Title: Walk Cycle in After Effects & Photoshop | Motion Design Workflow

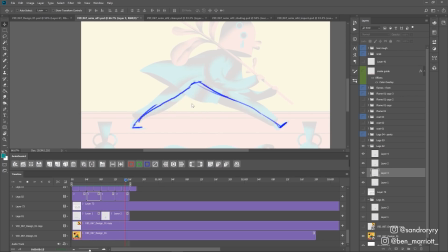[4:08]
It definitely seems like he's sort of low and lurching to the ground, but I definitely think it works. Getting these four poses to look right and work together is the hardest part by far. But everything from here is all downhill and you're definitely going to get better with experience. I would definitely try animating lots of walk cycles, maybe with different leg lengths and just with stick figures like I'm doing here.
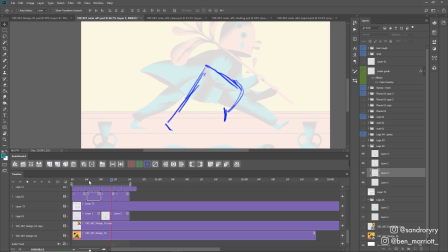[4:28]
And definitely consider the character design. So here I'm being pretty loose with the leg length. The legs in the passing pose look probably a little bit shorter than they are in the contacts, especially this front one which stretches out all this way. but you're going to need to adjust that to suit your character. And then on this next layer, I've split up these frames again to create an in-between drawing between each of these poses.
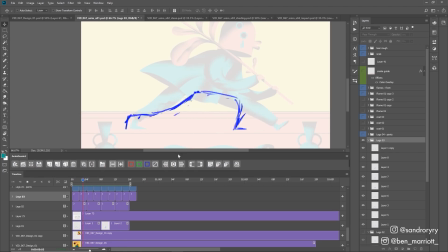[4:48]
So now we've got eight drawings and our walk cycle looks much smoother. Once I was happy with that, I turned the transparency down and then drew over the top on a new layer, the pants, adding some width to the legs and adding the feet as well. Very closely referencing our original stick figure walk cycle. And now the rough animation for our legs are done.
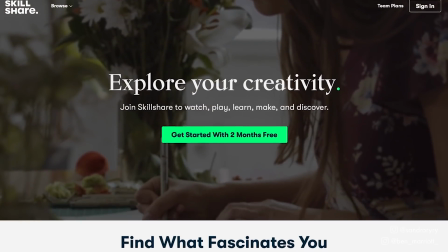[5:06]
A quick word about this video's sponsor, Skillshare. Skillshare is an online learning community with thousands of inspiring classes for creative and curious people.
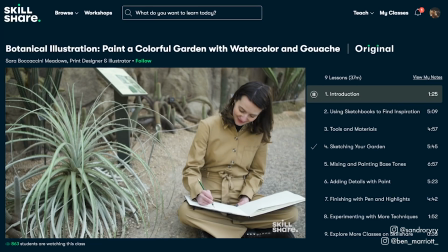[5:15]
With so much to explore, create real projects and learn from the best in the industry.
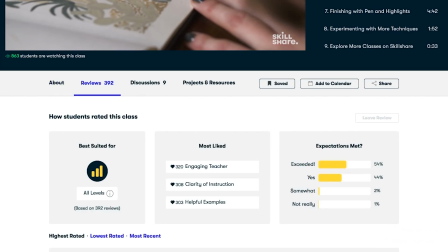[5:19]
I've been using Skillshare as a way of kind of productively fending off boredom and a bit of escapism from the world at the moment.
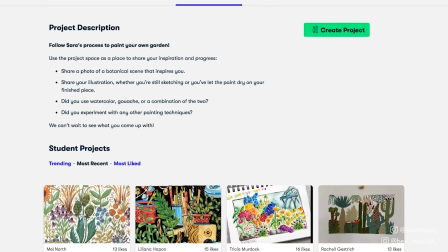[5:26]
Here are some classes that I've been watching and getting enormous inspiration from lately.
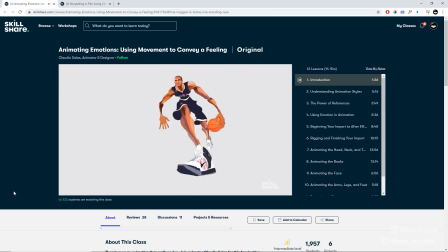[5:30]
Animating Emotions Using Movement to Convey a Feeling by Claudia Salas, a phenomenal animator who you should definitely know and follow if you're a fan of this channel.
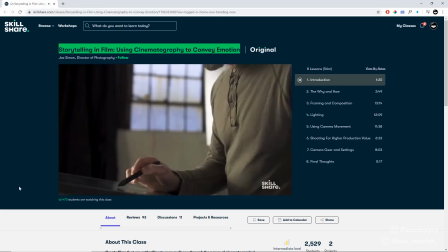[5:38]
I'm a huge fan of his. You'd love his work. Something new I've been dipping into is storytelling in film, using cinematography to a conveyor motion by Joe Simon.
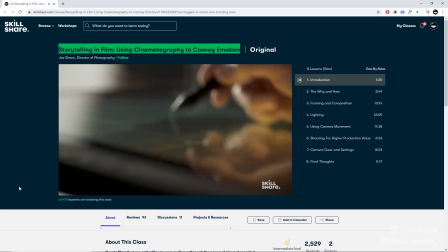[5:47]
This is something I'd kind of like to learn to add a bit more production value to this channel eventually, but don't hold me to that though.
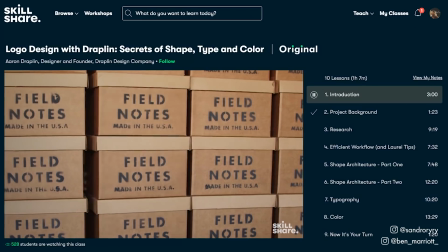[5:54]
A Skillshare annual subscription is less than $10 a month, and for unlimited access to their top tier classes from such amazing artists and industry experts,
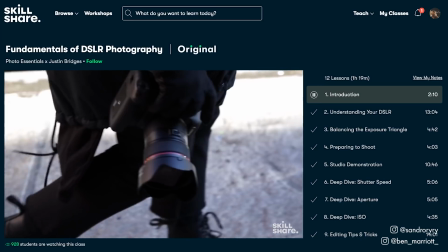[6:01]
I don't think you can get better value anywhere.
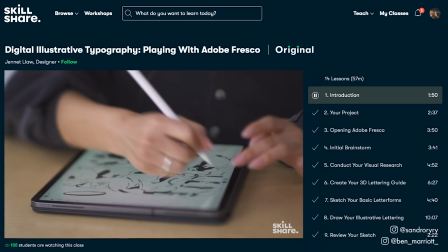[6:03]
The first 1,000 of my subscribers to click the link in the description will get a two-month free trial of Premium Membership, so you can explore your creativity.
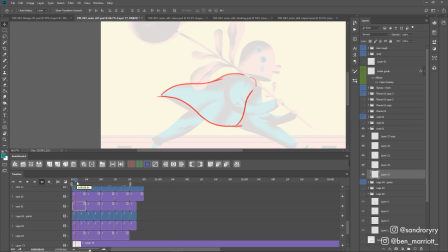[6:12]
Then we started animating the cloak, which is a similar process, but there are no set key poses or cloak cycle to help us. But we do have the wave principle, which describes soft objects moving in a wave, like water, hair, clothing.
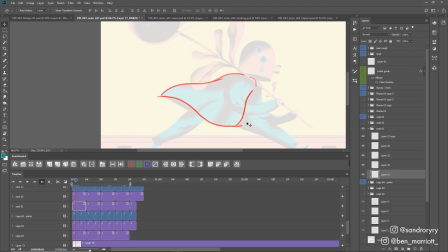[6:25]
And I started simply on this main section of cloak here, focusing on this bottom edge and making sure that moves in a wave motion and loops nicely. And I'm just working on four poses at the very beginning, just four drawing. And I'm animating it moving upwards as well to match the hips in our walk cycle as they are pushed upwards.
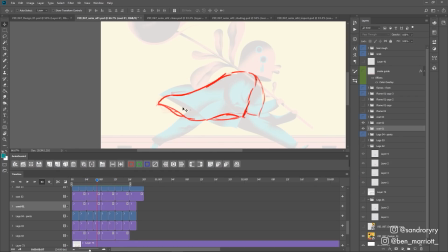[6:41]
After animating the cloak basics, on a new layer I added a bit more cloak detail, the little backside of the cloak which you can see in a few frames here, and the front side as well. Once I was happy with that, it's time to add the in-between frames. So now I've got twice the amount of frames and it's much smoother.
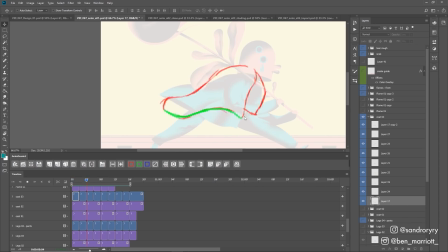[6:57]
And here I highlighted this bottom edge of the cloak because it was really important for me to get this looking right. If this edge of the cloak doesn't look good, the rest of the cloak won't look good, so I paid particular attention to this. And that was the roughs of our cloak done. Now onto our fiery comet.
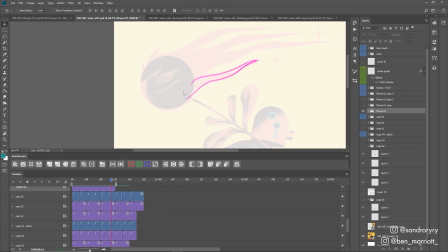[7:11]
For the fire on the comet, I animated each flame one by one, using a very similar process to the one I showed in my flame animation tutorial. And then one by one, I added flames to this comet. And there's a total of six frames of animation in each one, so a bit less than our walk and cloak cycle. And I was pretty happy with how this flame design translated to frame by frame.
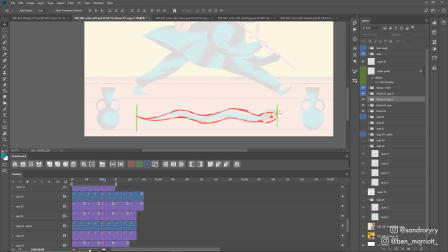[7:29]
I animated the snake in the same way as well, remembering the wave principle and marking some guides so the front, the back and the eyes all stayed aligned in the same position. Now this is probably faster than a snake would normally move, not that I spent an awful lot of my time monitoring snakes timings,
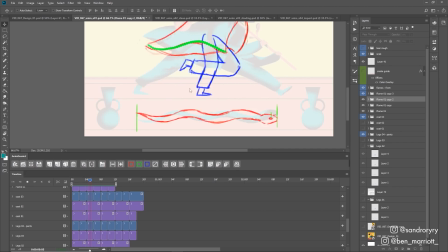[7:44]
but I did want to match the character's speed as he moved. Otherwise in the final animation our character should be running much further ahead than our snake.
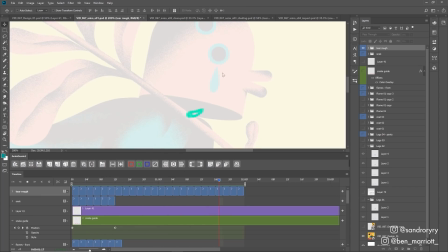[7:52]
The last thing to animate roughly frame by frame was this teardrop.